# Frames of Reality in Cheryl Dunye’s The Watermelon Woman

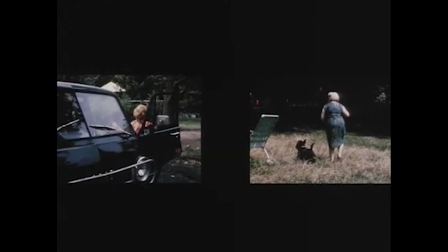[0:01]
How do we know what's happening here? This is the central question of theorist Irving Goffman's canonical book, Frame Analysis.
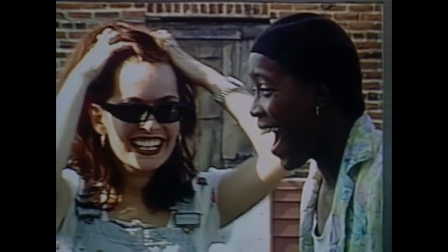[0:08]
In Frame Analysis, Goffman systematically explores the social frameworks that help us understand the world around us.
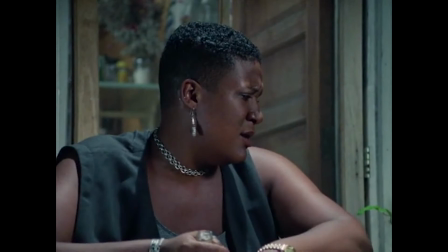[0:15]
How do we know when someone is joking? How are we able to tell the difference between an argument in a play and an argument in everyday life?
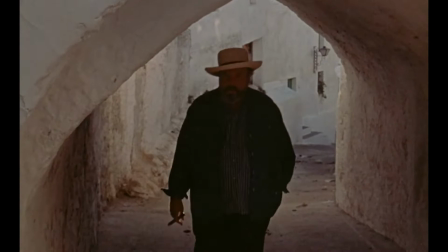[0:24]
It may seem obvious and intuitive, but there are a whole range of cues,
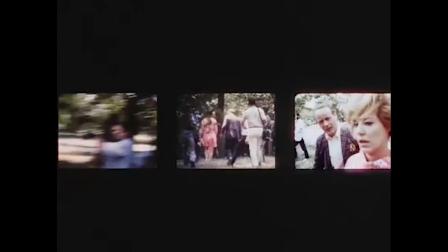[0:29]
Goffman calls these keys, that signal just what sort of reality we're observing.
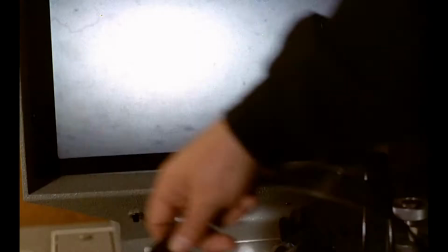[0:35]
Applying Goffman's notion of frames and keys to cinema, how do we know how to interpret the images before us?
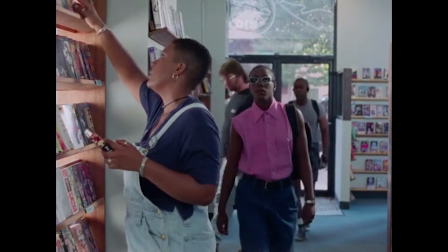[0:42]
What keys indicate whether we're watching nonfiction, fiction, or something in between?
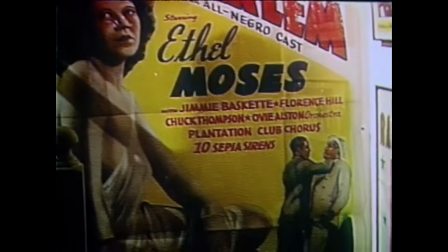[0:48]
In most films, this is fairly straightforward. Usually we know before we even sit down to a film if it's fiction or documentary.
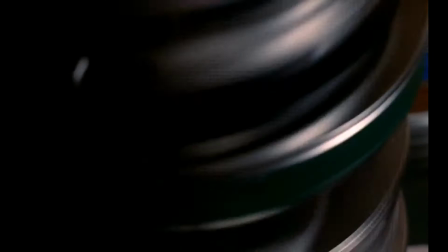[0:56]
But in the genre of the hybrid film, or the pseudo-documentary, the cues may lead us astray.
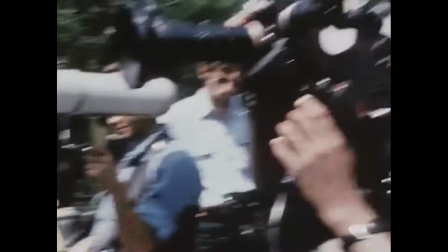[1:02]
Films like F for Fake and Symbiopsychotaxiplasm utilize the documentary form to undermine cinematic representations of truth.
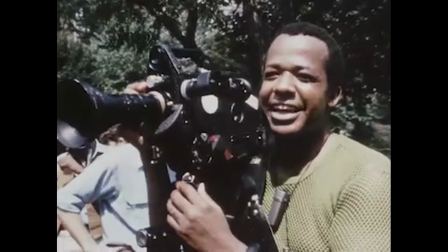[1:10]
The documentary frame authenticates the images, implying that they represent reality.
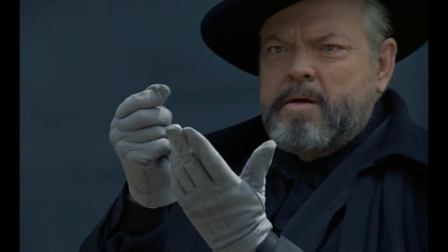[1:16]
However, the filmmakers reveal these frames to be false cues. More was constructed than we initially thought.
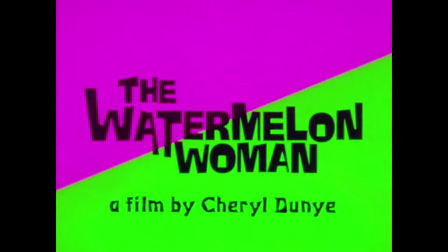[1:23] After your old tricks, I see. Why not? I'm a charlatan.
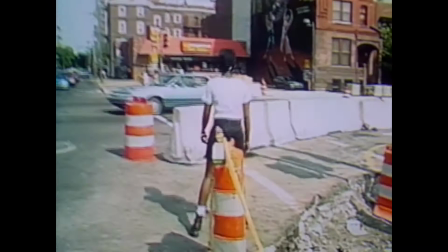[1:28]
Cheryl Dunya's 1996 film The Watermelon Woman appropriates the documentary form for quite a different reason.
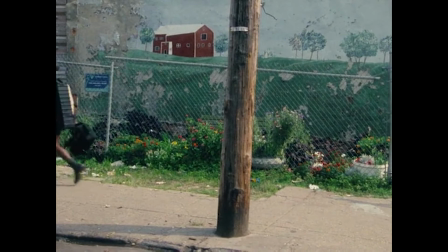[1:35]
Instead of undermining reality, Dunya constructs one. In Watermelon Woman, the documentary frame does still authenticate the images,
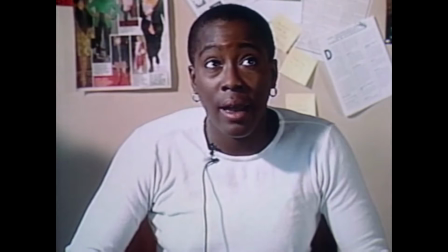[1:44]
similar to other hybrid films, but with the purpose of reconstructing a history of black women and black lesbians.
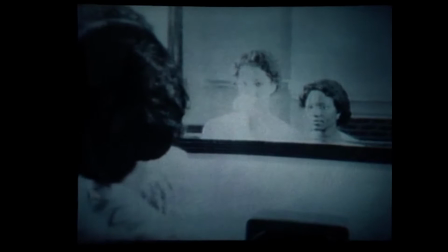[1:51] I know it has to be about black women because our stories have never been told.
Through a mixture of nonfiction and fiction frames, Dunya explores the complex relationships between race, sexuality, and class,
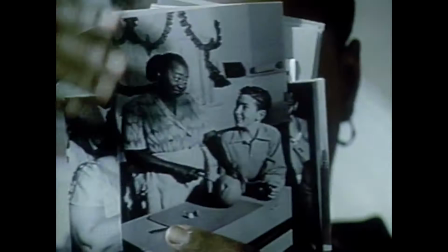[2:03]
and instead of exposing the falsity of cinematic representation,
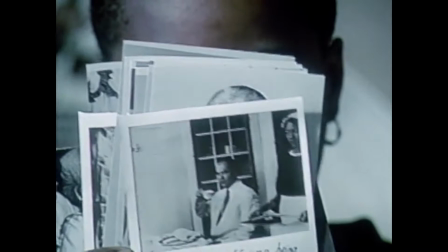[2:07]
she exposes the falsity of historical representation, which has repeatedly omitted African Americans,
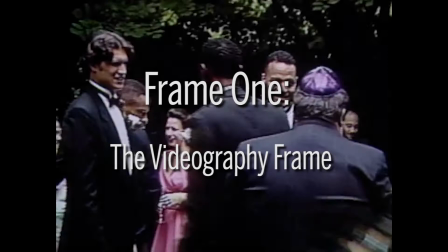[2:14]
women, and LGBTQ people from its narratives.
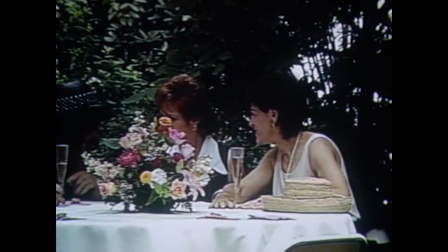[2:18]
The first frame in The Watermelon Woman is non-fiction, but not solely documentary.
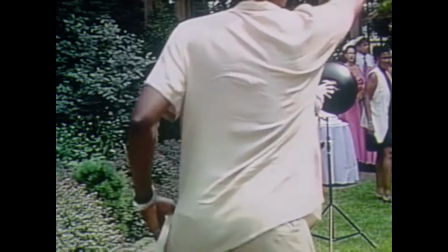[2:23]
The film opens on Cheryl and Tamara doing videography at a wedding, from the perspective of the video that they're shooting.
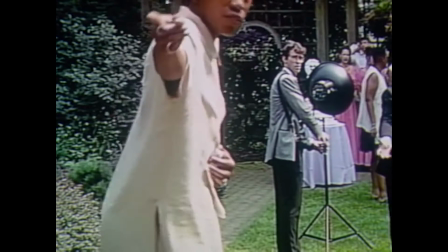[2:30]
Certain formal cues let us know that we're watching videography.
Don't you even see the video equipment?
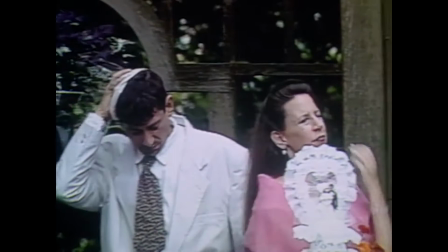[2:35]
We see the mechanisms of filmmaking as Tamara carries around the reflector board. everything comes from one camera setup,
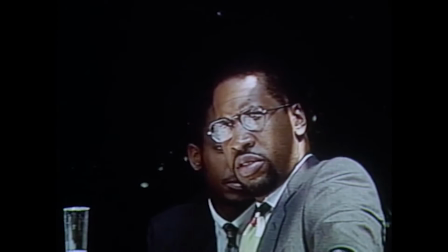[2:42]
the image is lower resolution and the highlights are blown out in places, the audio has a slight hiss, and the wedding guests keep looking at the camera.
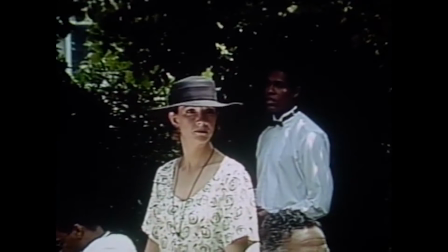[2:52]
This first frame is thematically one of the most important as the video camera is associated with self-documentation.
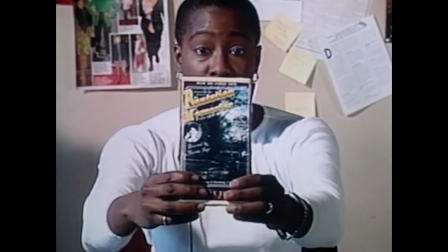[2:59]
Video cameras shoot weddings, bar mitzvahs, family vacations, and holidays.
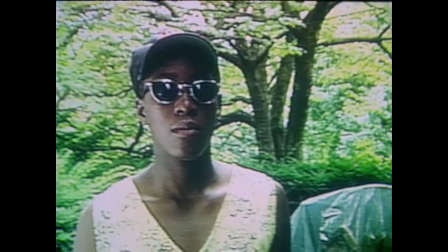[3:04]
Later, Cheryl will use the same video camera to record interviews and to record herself directly addressing the camera,
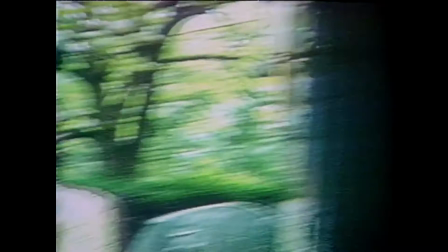[3:11]
explaining the genesis and continued process behind her documentary on Fay Richards, The Watermelon Woman.
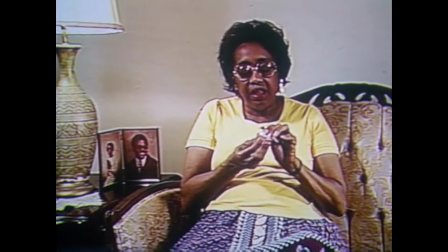[3:18]
History has often neglected everyday experience, particularly the experiences of marginalized people.
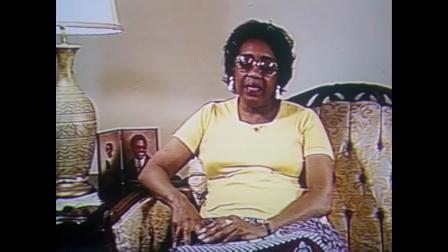[3:24]
The ability to self-document enables people to write their own personal histories, preserve their voices, and define their own experiences.
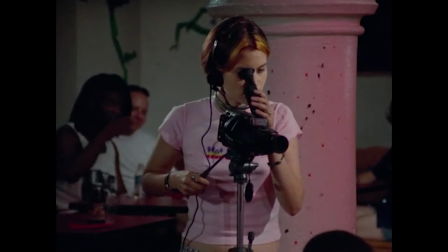[3:34]
The next frame is the fiction frame that we're accustomed to, and the The bulk of the Watermelon Woman is filmed this way.
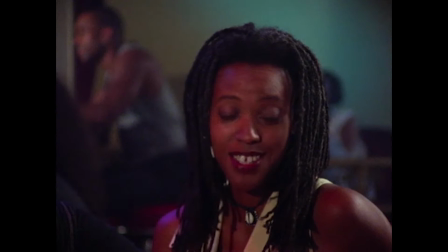[3:40]
Shot on 16mm rather than video, these sections have a third-person perspective, multiple camera setups,
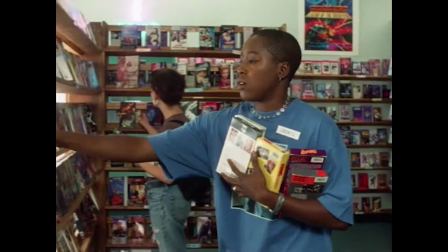[3:47]
three-point lighting, continuity editing, clear audio, and a higher image quality.
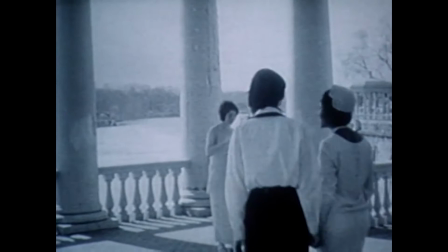[3:53]
In the fiction frame, we watch Cheryl navigate the cues within her own reality.
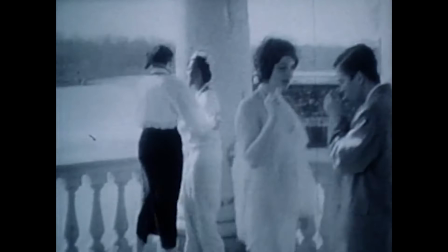[3:58]
Keys can indicate sexual orientation, helping Cheryl recognize the Watermelon Woman, Faye Richards, as a fellow lesbian.
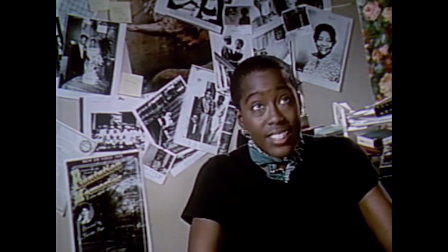[4:05] Can you believe it?
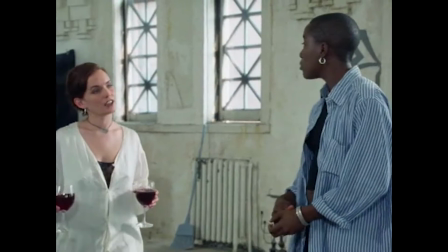[4:07] Faye's a sapphic sister, a bulldagger, a lesbian. Oh my gosh, I knew something was up when I saw Plantation Memories.
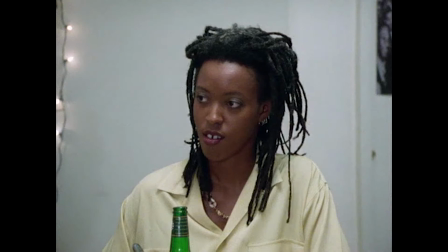[4:15]
They also reveal Diana's racial and class privilege.
We traveled everywhere. I was born when we were stationed in Jamaica.
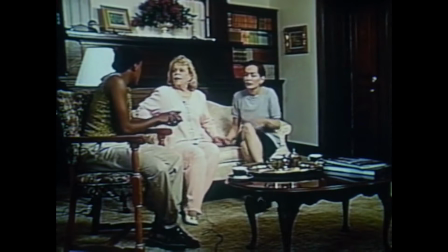[4:21] You were born in Jamaica? Yeah, I love telling people where I was born.
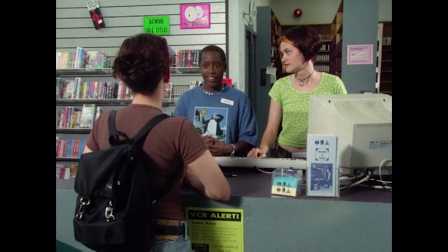[4:26]
Though Cheryl, her friends, and the audience may pick up on these keys at different moments in the film, and Diana may not pick up on them at all.
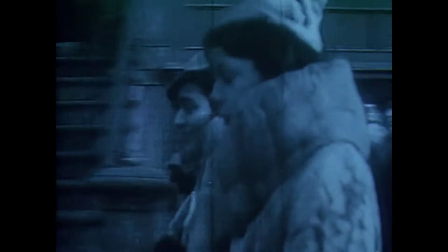[4:36]
The last frame is the found footage frame. It consists of classical Hollywood films and race films from the 1930s and 40s, newsreels, and photographs.
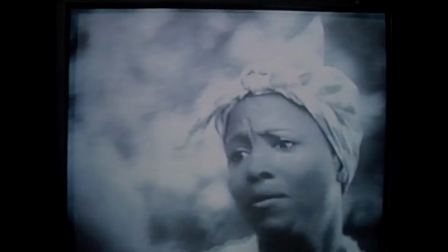[4:46]
Their historical status is keyed by black and white images, vertical lines or dust specks that signify old film stock,
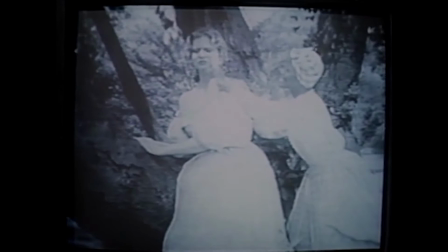[4:53]
period costumes and hair, dramatic performance styles,
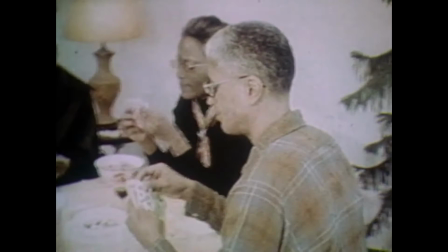[5:01]
and typography associated with the 30s and 40s. The Watermelon Woman also includes some color home movie footage of Faye Richards and her partner June.
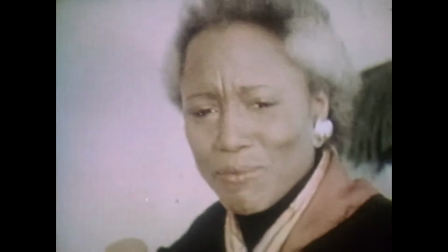[5:10]
The film grain and the dustbecks on the image make it look like Super 8mm.
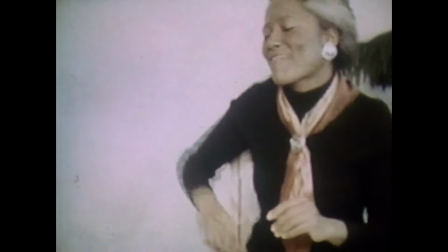[5:15]
This is a documentary frame that we associate with historical truth, because we are used to seeing found footage used as historical evidence within documentaries.
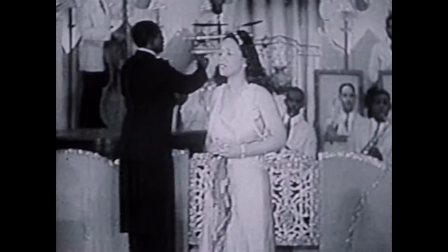[5:24]
Several times in The Watermelon Woman, the found footage is accompanied by interviews on the soundtrack, a technique commonly used in documentary.
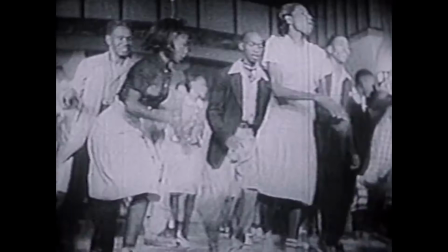[5:32]
The interviews supply first-person testimony of the documentary's subject,
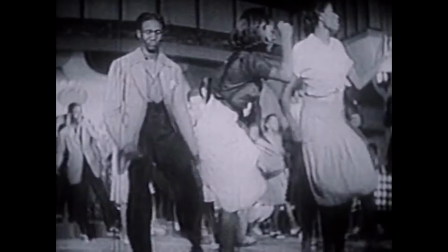[5:36]
and the footage provides additional authentication of that testimony by serving as a visual record of an historical moment.
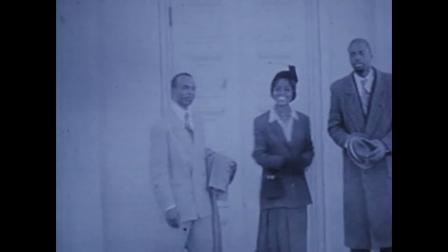[5:44]
Of course, we find out in the closing credits of The Watermelon Woman that all of the found footage and all the interviews were a construction.
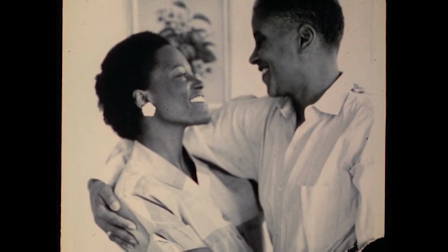[5:51]
Faye Richards did not exist. There was no Watermelon Woman.
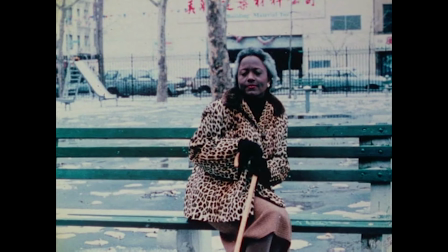[5:55]
And yet, unlike other hybrid films, this reveal doesn't feel like an exposure of the limits of cinematic representation.
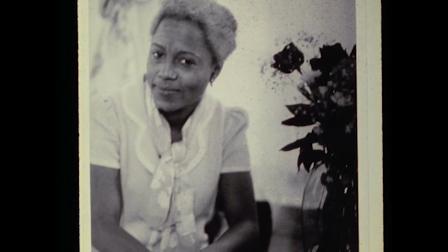[6:03]
Instead, it feels like a realization of the potential for cinema to construct realities.
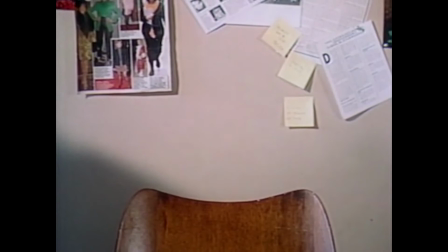[6:08]
By appropriating the frames of nonfiction cinema, Dunya was able to uncover and fill an historical absence.
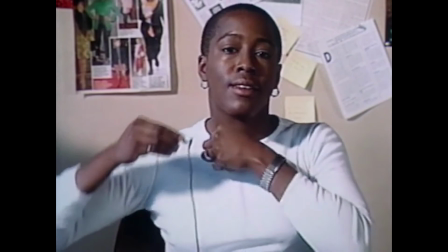Hi.
As she says in her closing title card, sometimes you have to create your own history. I'm Laura Ivins.